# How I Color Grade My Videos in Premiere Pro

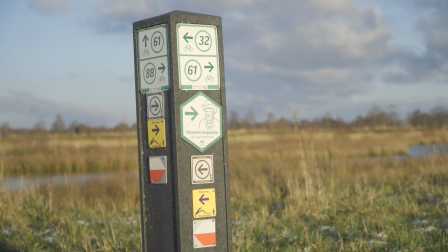0:00 How to color grade to make your footage go from this to this. In this video you'll find out.
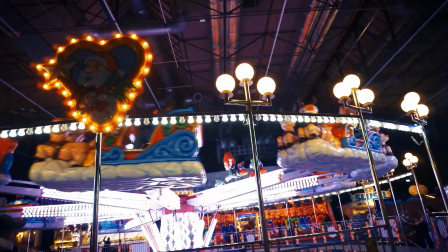0:07 For the sake of this video these will be the clips we'll be color grading. Let's go.
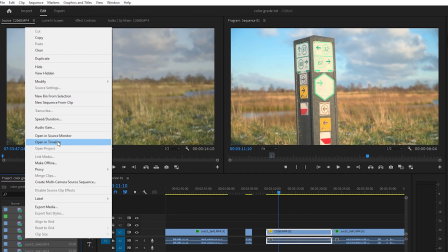0:12 The first thing we are going to do is we're going to modify color.
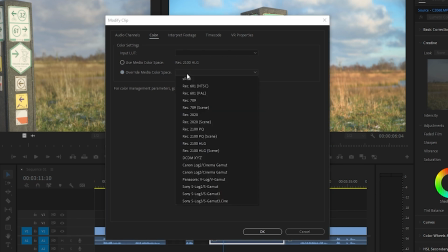0:17 Because I shot these clips in HLG I first have to do an override media color space.
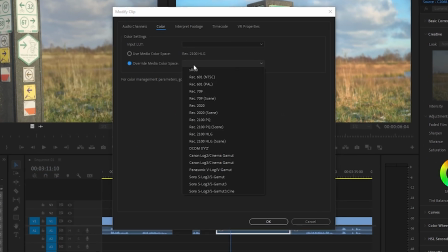0:23 This is what it looks like if I don't convert it. overwrite media color space and rec 709 all right first we're
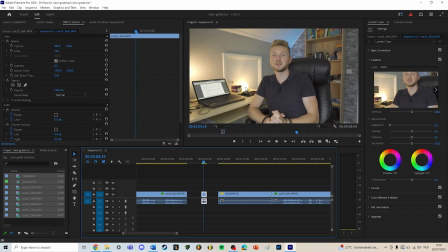0:32 going to color grade this studio setup i have right here so you go to the color panel in premiere pro here we have then we are going to the creative
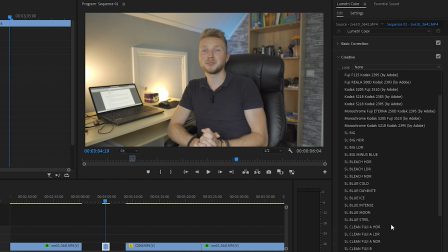0:42 tab we're gonna go to look and we're gonna look for the gold
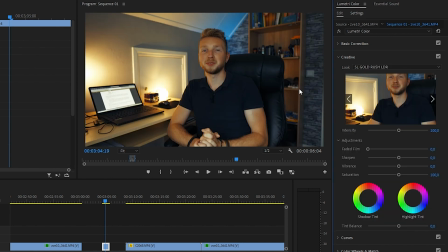0:47 rush ld air well as you can see this is a little heavy so we're gonna
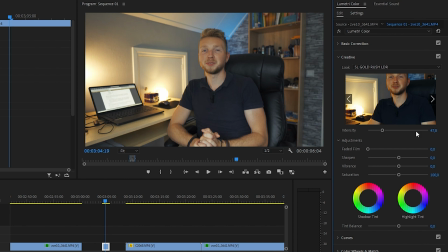0:52 slide it down to around 50 50 is for me most of the time the sweet spot i'm also gonna add a little bit of vibrance around
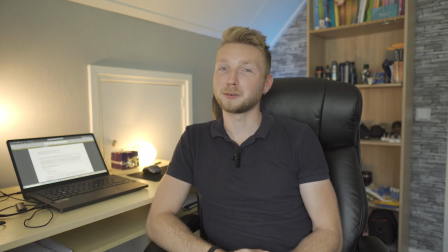1:01 25 to 50 to give the colors more of a pop now
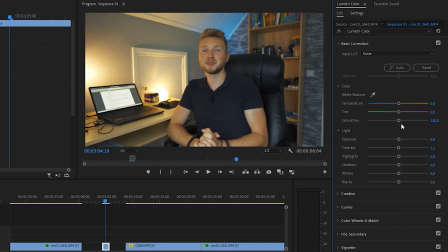1:06 we're going to do some basic corrections what i normally do is i go through all of the slides and i change a little bit and i see what looks good so this one the contrast is pretty good only the lamps are highlighted so i'm gonna bring that down
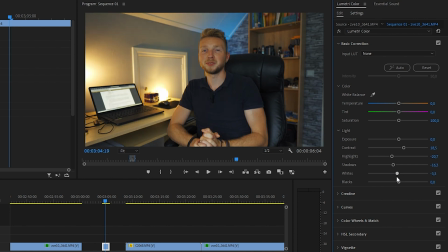1:23 shadows down and this a little now if it looks a little bit too yellowish you can decrease the temperature and what i sometimes also do is add a little bit of purple tint to give it a little more a feel but i also do a lot of time is adding a little bit
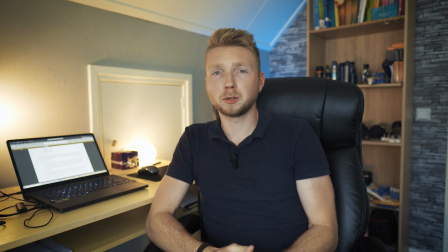1:42 of vignette so like that when you color grade this way what can happen is that your skin tones will start to look
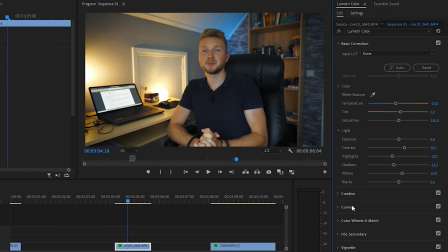1:49 unnatural to combat this you can go to the curve step and then the in the hue versus saturation
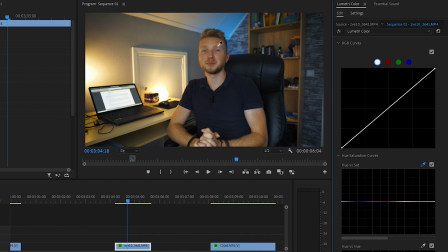1:58 and we're gonna select the skin color so i'm gonna get the forehead and i'm gonna hold down shift and I'm gonna decrease the saturation tiny
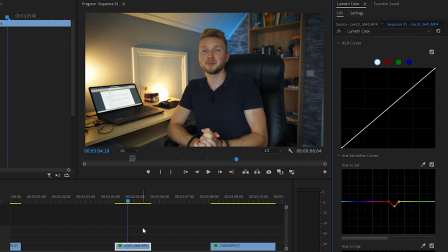2:13 bits like this and that way you can keep the skin colors a little better all
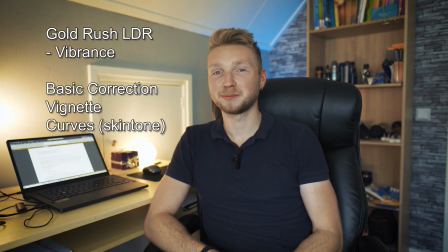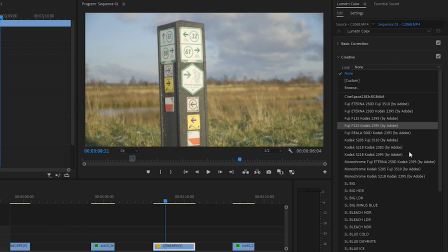2:26 right now for this shot we're going to the creative tab we're gonna add the gold rush LD air nice that
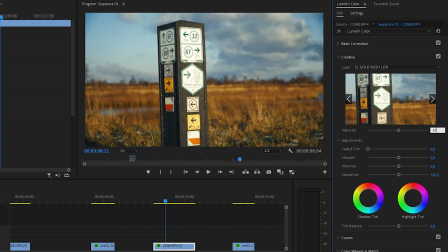2:33 already looks uh really good i'm actually going to keep it at 100 i'm also gonna add a little vibrance to make those blues and yellows come back some more and the contrast is already
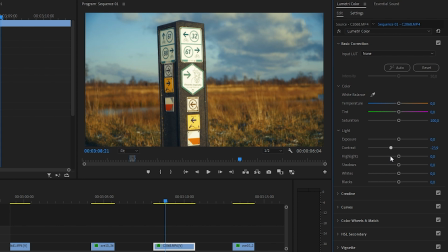2:51 pretty much there so i'm gonna decrease it and also this one i'm gonna
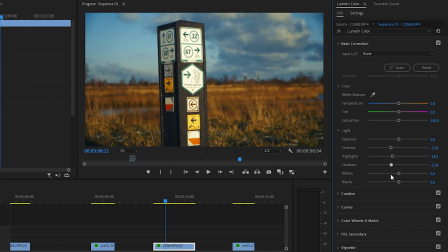2:56 decrease it a little bit also this like that maybe also this let's see what a little bit of a warmness does to this yeah maybe
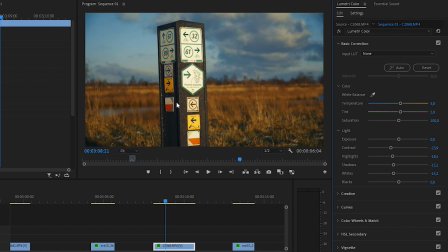3:10 five and maybe five purple yes that's nice and also a little bit of vignetting maybe well what do you guys think is that good yeah it's uh it's doable huh